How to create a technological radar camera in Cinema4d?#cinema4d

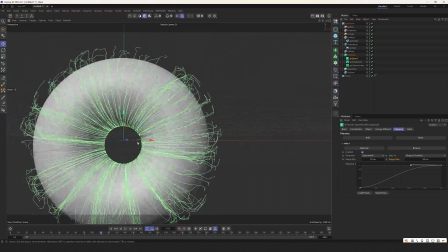Okay, so far, we can see that it has started to slow down.
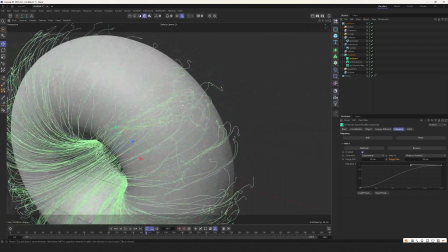And finally, the speed stops, but there is a problem, because the speed is too slow.
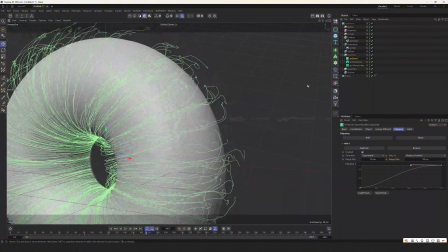The wavy feeling of its fluctuation is not very good. We can adjust it here in the carbon fly. The intensity of this curve, directly in the carbon fly, to pull it down a little bit.
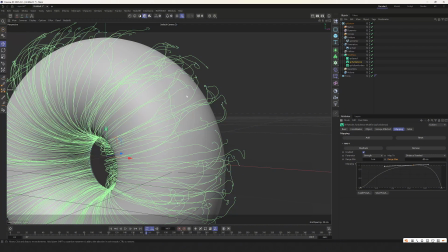So that will affect for a period of time, at the end, when it's almost over.
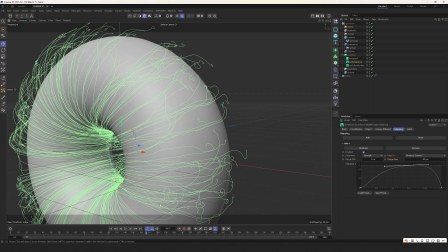And then there is no such effect. So the end will not produce such a messy effect. Look.
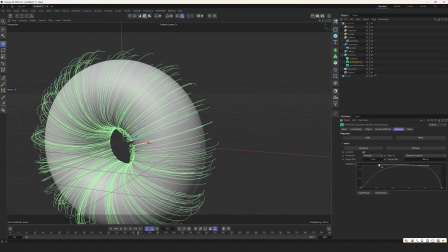Okay, now there is no such effect. Then you can adjust it up a bit.
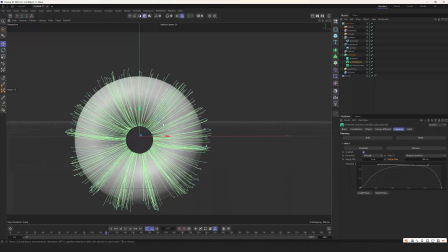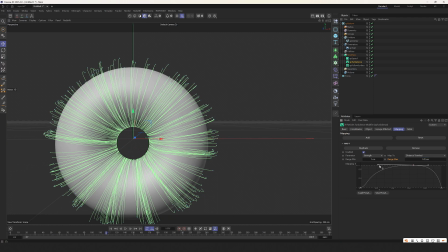Okay, make it bigger. In the middle, the area that affects it is larger. Here too.
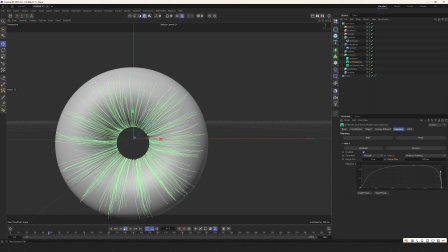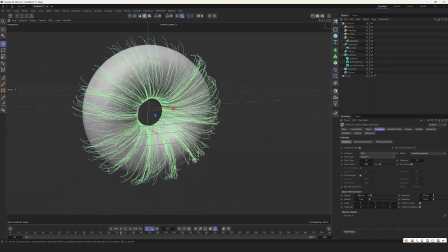Okay, this feeling is almost the same, it has a sense of starting with neatness,
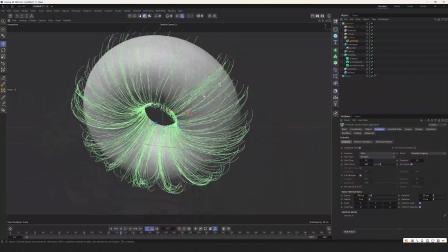and then becomes messy, and at the end, and the head doesn't look too messy.
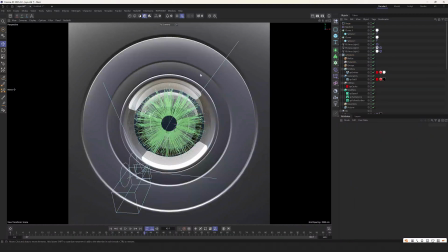Okay, this is the shape we need. Okay, back here, I just did the most important part in the middle.
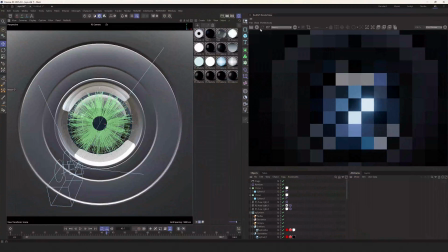Then, let's take a look at the rendering.
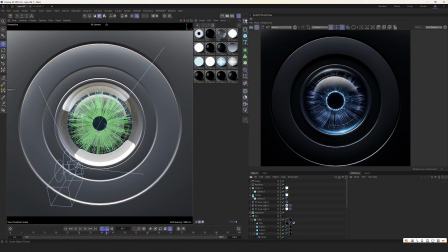The lighting is a standard type.
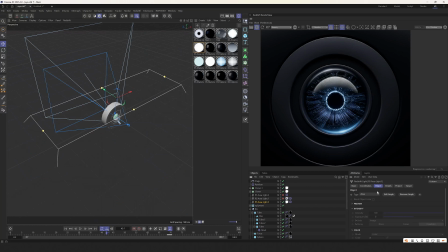You can see this,
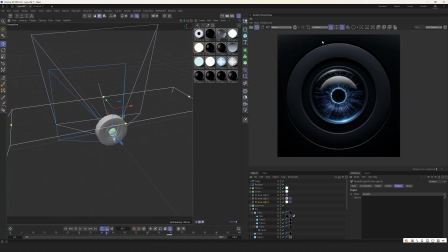here is the main light, and it comes down from directly above, there are some bright edges, that's enough, and then give it a feathery feeling,
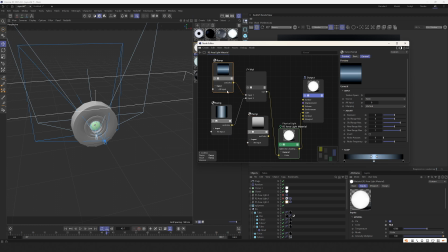there is a tree multiplying, there, is a feathered edge,
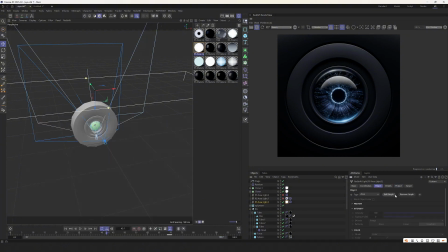right here, after adding this light material,
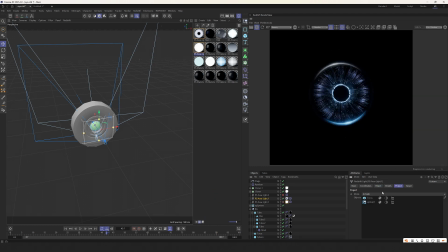Look at this, this one only includes the middle spline area.
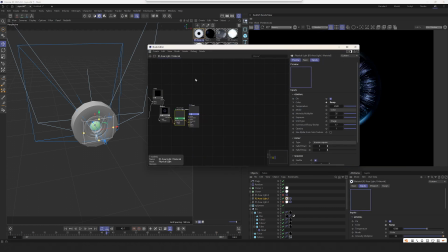You can take a look at this.
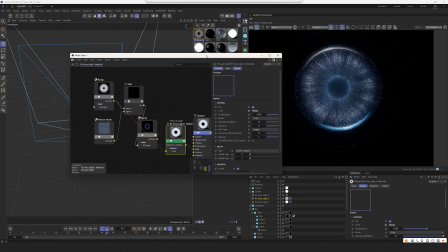If we connect it directly, it's actually a bright area in the middle. And then the middle and then to the side is black. And the middle is also black. The middle ring is bright. And this is also, this is also dark to highlight the middle area.
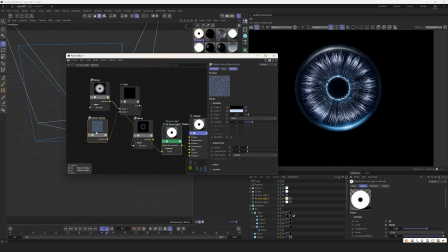Okay, but this makes it look too even, so I reconnect it with the noise.
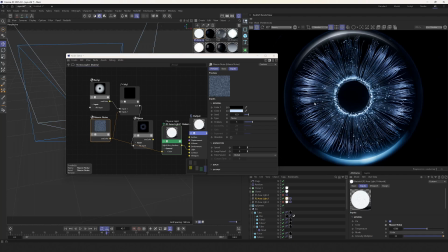The function of the noise is to make it visible that there are some bright areas and some dark areas. This part is bright and this part is dark in the same way, using the randomness of the black and white noise to multiply with its original range.
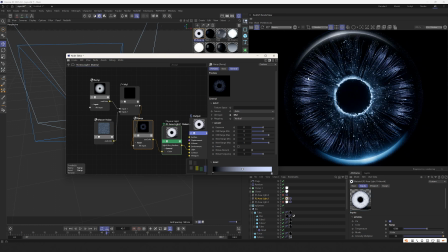Then we get some only middle brightness. But the range of brightness is relatively random.
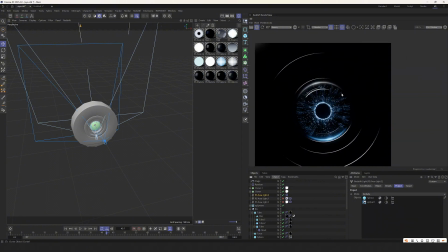Look at it. This is a part that only excludes this spline. Let's take a look.
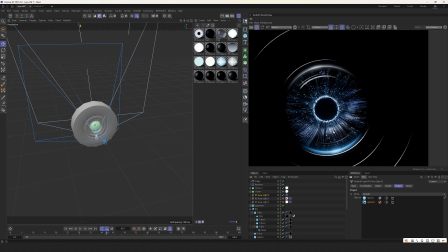If we don't exclude it, it will make the middle one. The inside of the eye will also be very bright.